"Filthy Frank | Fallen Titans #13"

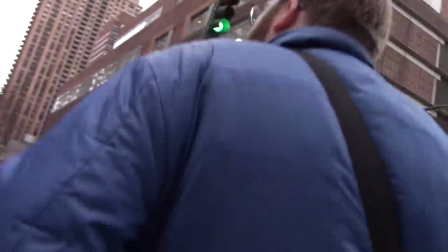[20:26]
Now, I visited New York a few years ago just for over a week, mainly because I wanted to understand what it was like to live in a place like that.
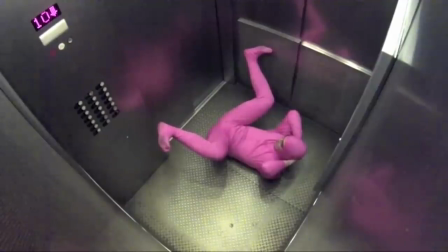[20:34]
And one lesson that I learned right away was that when you're in New York City, you say some weird shit.
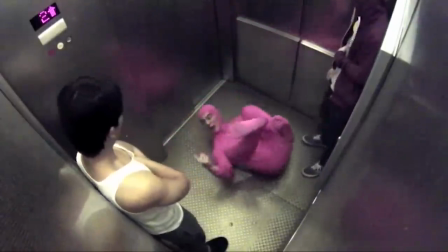[20:40]
As someone raised in the Midwest, I was prone to react like a human being, but you can't do that because it encourages the weird people.
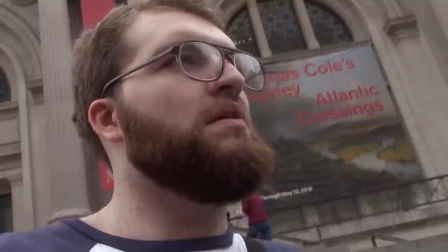[20:48]
By the end of the first week, you're just a solid rock. Nothing phases you anymore. This is why these prank videos work.
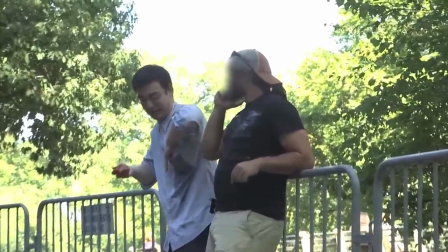[20:55]
Because the people Frank acts out in front of rarely end up acting as if he even exists within the same reality as they do.
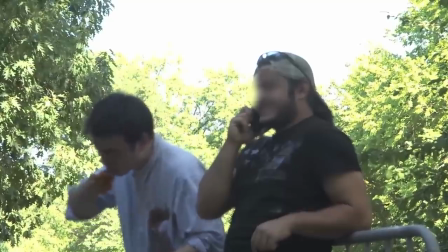[21:02]
They just ignore him, like it's not even the worst thing they've seen that day.
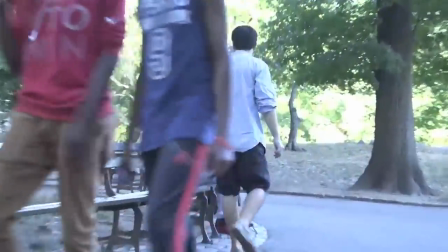[21:07]
And this forces Joji to focus more on himself being the butt of the segment.
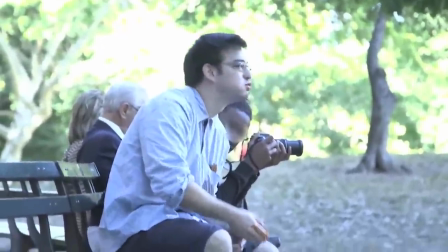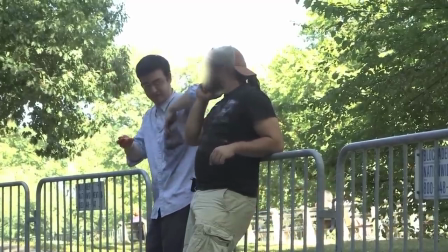[21:20] Ravioli ravioli, what's in the pocket only?
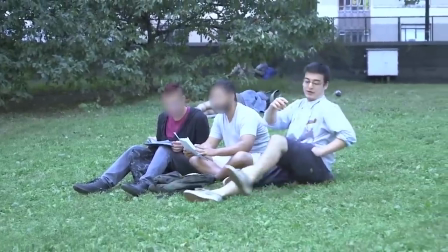[21:24]
This phases segments like these away from being mean-spirited pranks, and instead towards being performance art.
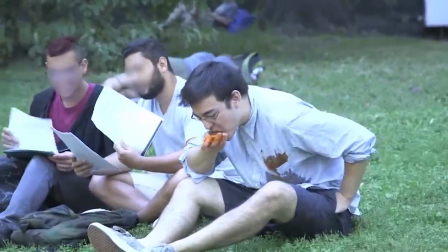[21:30]
It's a subtle nuance that really took years for him to find, and it's also why people who have tried to mimic what he does have just ended up being assholes.
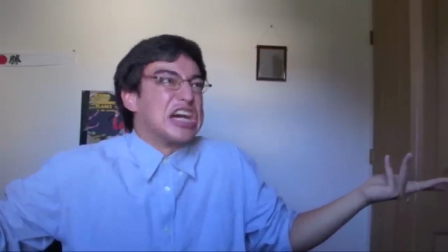[21:38]
So to again clarify my position because I feel like people are really gonna take me out of context here When I say filthy Frank's early content was bad.
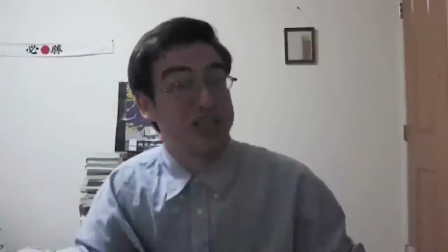[21:46]
It's not that I'm offended It's more that it's just really lazy and boring and lacking substance And that
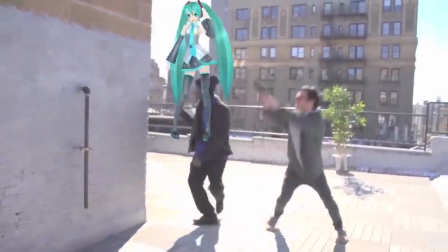[21:53]
really stands out when you hit around 2014 and Frank's content just becomes pure concentrated gold
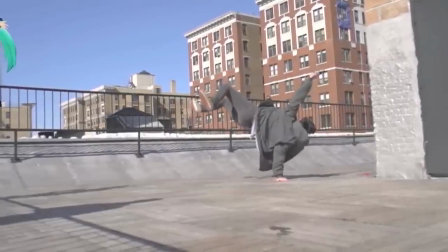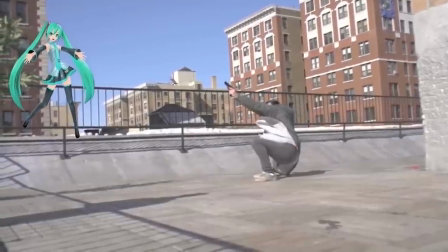[22:08] I'm a hunter, Filthy Frank!
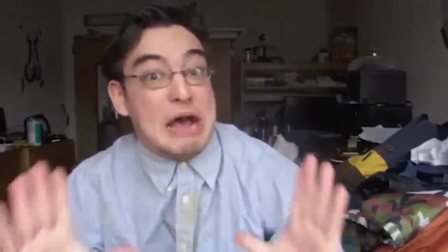[22:12]
Filthy Frank is occasionally described as one of the greatest youtubers of all time by a select few And while his rants and or commentary
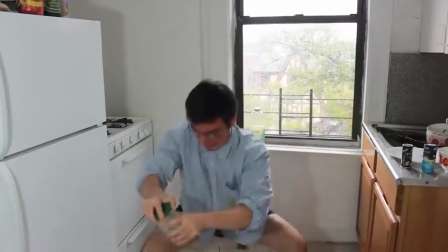[22:19]
videos were certainly a big help in keeping his series running It's his skit focused comedy that has gained him a lot more clout.
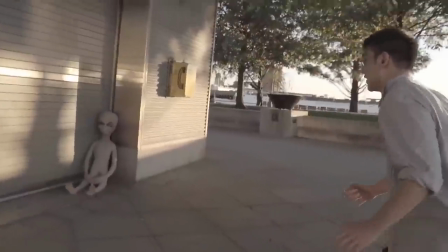[22:26]
In short, it's his best shit I think my favorite video of his is ET2 Which features Frank discovering a
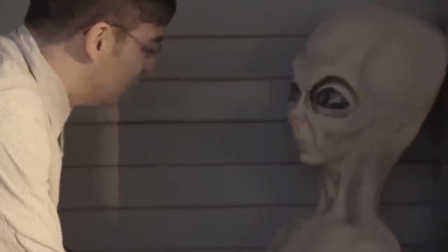[22:32]
crash landed alien who has never been able to find friends on earth due to being feared Which causes Frank to promise to show him a good time.
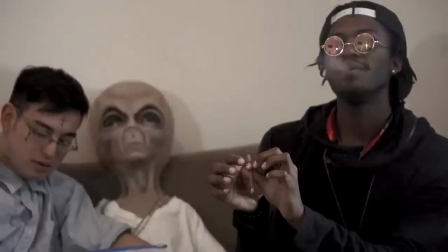[22:40]
But instead of them having wholesome adventures Frank introduces him to a world of drugs Partying and sex.
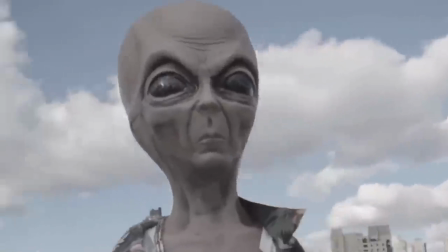[22:46] We can take over the crack game.
We can sell the coke on our own Content like this is why people watched.
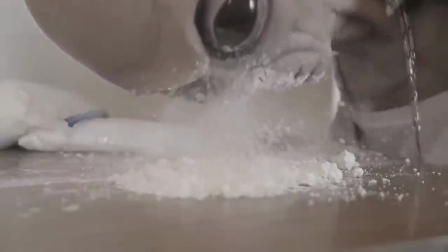[22:54]
It's brilliant. It's also interesting to note how visually interesting ET2 is.
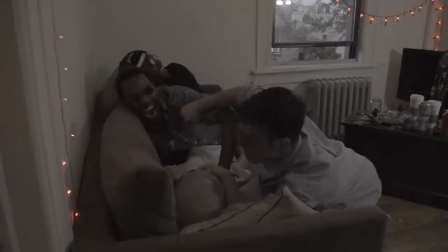[22:59]
I think this is a point in his content where he started to realize that he sort of needed to take the shit out of shitposting,
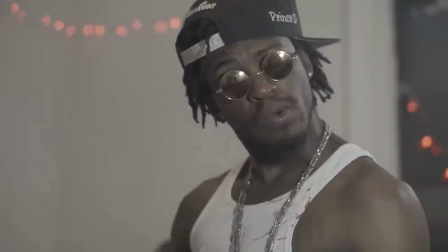[23:05]
in that he wanted to make something that was actually satisfying to make and to look at, and that really improves the output that he makes at this point. But no matter what you end up watching on the channel, there was always some element that tied it all together. Little pieces that essentially rewarded those who were paying attention.
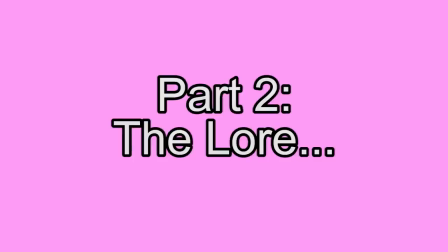One of the most essential pieces to Joji's videos was how he balanced his half-hearted commentary with his channel's lore. But said lore was built up so slowly and ingrained so subtly that a lot of people didn't even notice it was there. But I would argue that the lore in the Filthy Frank show was the most important element because it gave the series a purpose. In the same way that we look for meaning in the real world to connect the purpose of one day to the next, Joji supplied the same thing to his audience, and essentially rewarded them for being particularly diligent with what they watched.
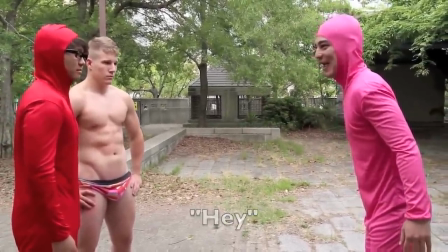[24:08]
Canonically, the first event in the lore playlist of Frank events takes place when Pink Guy is assaulted by Red Dick and a muscular man known as Prometheus.
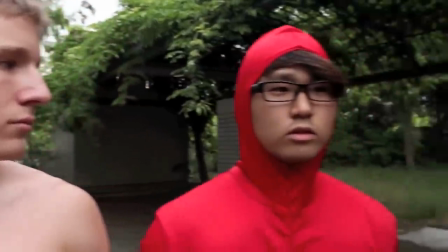[24:18]
Horrified by this, he makes a deal to summon the Dark Lord known as Chin Chin, who arrives out of the bushes and helps Pink Guy fight off Prometheus.
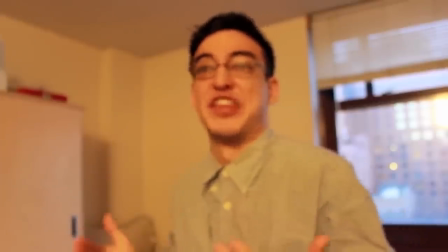[24:27]
Some videos later, Chin Chin arrives at Frank's apartment and begins harassing him, telling him that he is owed sacrifices for helping Pink Guy before.